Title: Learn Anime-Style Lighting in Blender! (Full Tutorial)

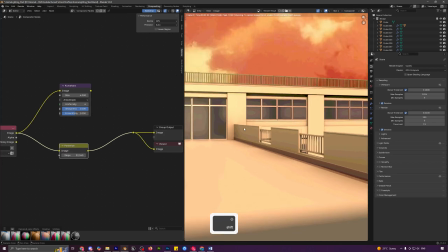(8:18)
If you keep on increasing it, it will get closer to the real render and you can see it will give it like it that anime type of vibe.
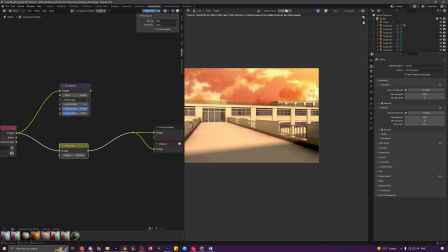(8:25)
But what we want is obviously we don't want it like entirely.
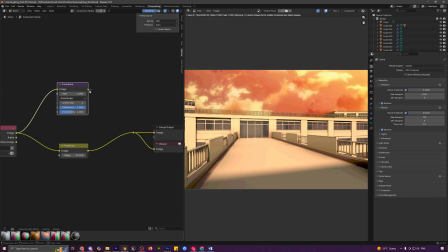(8:30)
We do want to mix them up a bit. So what I will do is I'll take this Kuwahara node and plug this in into a mix node like this. And now you can take the posterize as well and plug it into the B. And now you can just plug the result in over here.
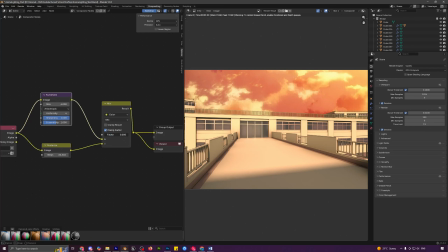(8:44)
This way we can basically mix them both. And if you set the factor to 0, we are basically getting entirely the A input, which is the Kuwahara node.
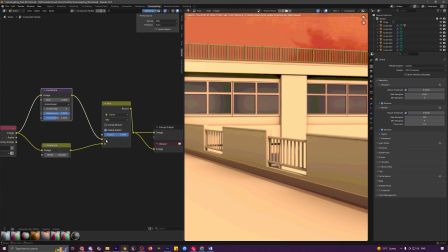(8:53)
And if we set this to 1, we are now getting entirely the B input, which is the posterized node. So we can set it somewhere in the, like obviously not in the middle. I want less of the posterized, so I will set it to something like, let's try 0.3.
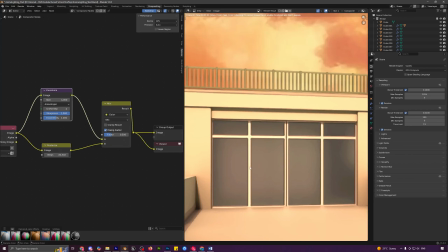(9:08)
So with this, we get like all of these little bit of like the posterized effects, but we don't get it entirely so that it does not look like weird.
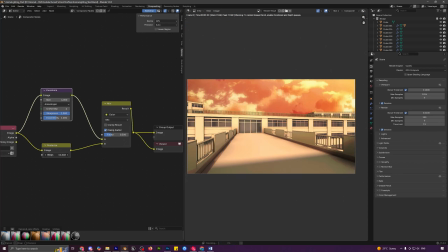(9:16)
Now you can adjust the steps over here to control actually how much you want to like add it. I think somewhere around here is pretty good. And I think we do have to decrease it up a bit to somewhere around 0.15 as well.
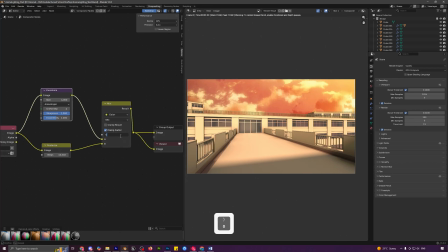(9:34)
Or like zero point 0.2. I think that's pretty good.
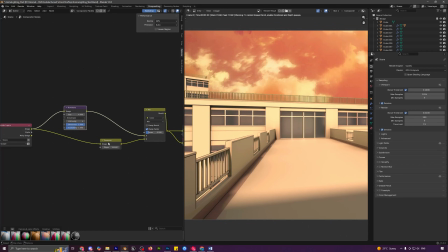(9:37)
Next, what I will do is I will add in a glare node, which will give it like a dreamy, hazy type of look.
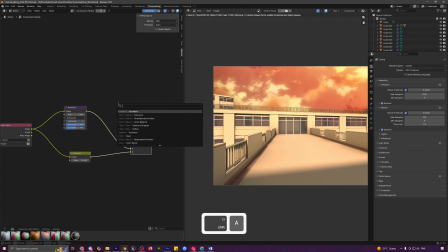(9:43)
So you can press Shift A and add in a glare node. Now we can change this from streaks to something like fog glow, and you will instantly see like the difference.
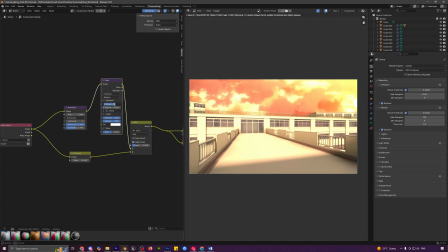(9:54)
Open up this highlights and decrease it. and set the glare size to 1. I'll increase the threshold to something like 0.2 so that it is not entirely like all bright. Now we get something like this. To adjust like this brightness, you can press Shift A and add in an exposure node.
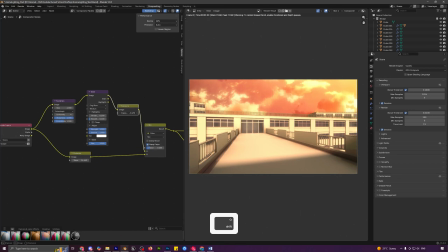(10:13)
Now we can start decreasing the exposure because it is a bit too much. So maybe somewhere around 0.5. And if you select the glare node now, like both of these nodes, and start pressing M to basically turn on and off the effect, you can instantly see, although it is like subtle, but the effect is huge.
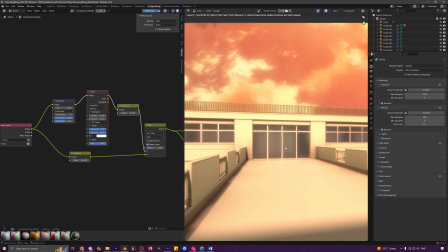(10:32)
Earlier it looks like pretty flat, but with the added glare effect, it instantly looks a lot more like anime.
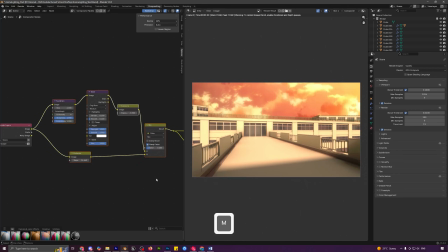(10:38)
And now you can just select them all and try to turn them on and off. And yeah, we can clearly see the effect we have created. Next thing that I will add is I'll press Shift A and add in a color balance node and plug it in over here. So basically the lift, gamma, gain are three values. Lift is for shadows. You can increase or decrease it to control the shadows.
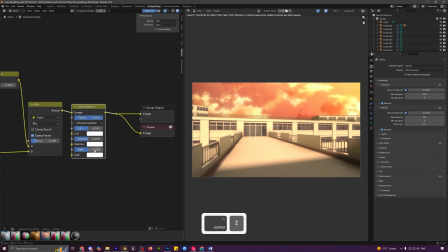(10:56)
Gamma is for midtones and gain is for highlights.
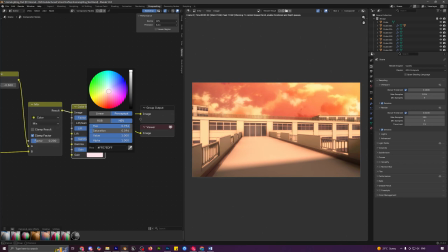(10:59)
You can select the gain and you can like play around with this like color value, and you can see you can change the overall tint of your render. Obviously we don't want to go overboard, but we can definitely give it like a small red or orange tint,
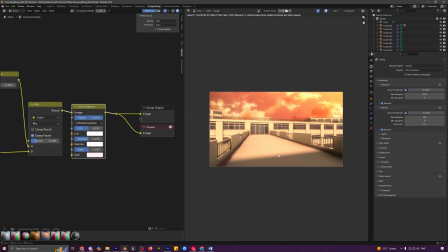(11:15)
which will definitely push like the sunset type of vibe. And yeah, you can clearly see. You can also increase the gain a little bit to something like 1.1 to maybe make it like a tad bit darker, but I think it was fine earlier. You can play around with the lift as well.
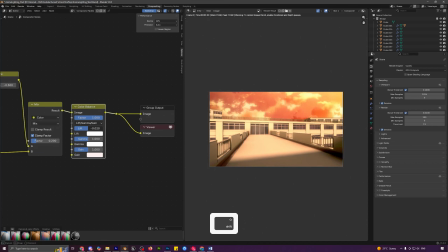(11:31)
You can decrease it a little bit so that the shadows are a bit more darker, which will give like a little bit more contrast in your scene.
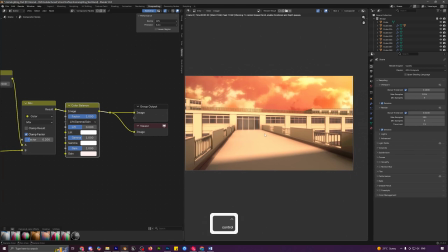(11:39)
But I will undo it for now because I want to do like a little bit of compositing in Photoshop as well, because I do feel like it gives me a lot more of the control.
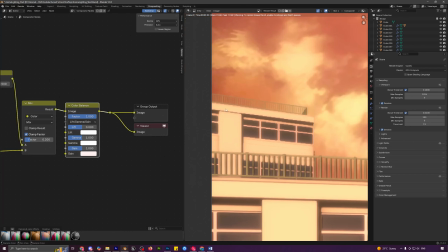(11:47)
Another thing that you can add is you can see we get like some of these jagged edges. So you can press Shift A and search for an anti-aliasing node and plug that in over here. I'll just decrease the threshold to 0 and maybe increase the corner rounding to something like this so that the edges are like not completely straight.
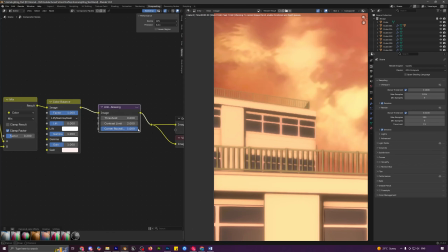(12:06)
As you can see, if we set this to 0, it is like this, and with it increased to 1, it looks a lot better as the corners are now rounded.
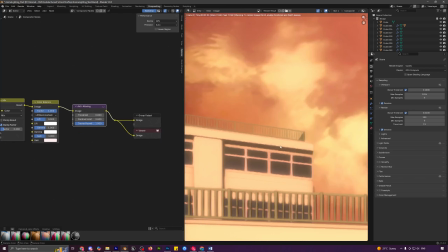(12:14)
You can use this to like reduce some of the jagged edges. Sometimes I will like Shift plus D to duplicate it and plug it in one more time so that we get something like this.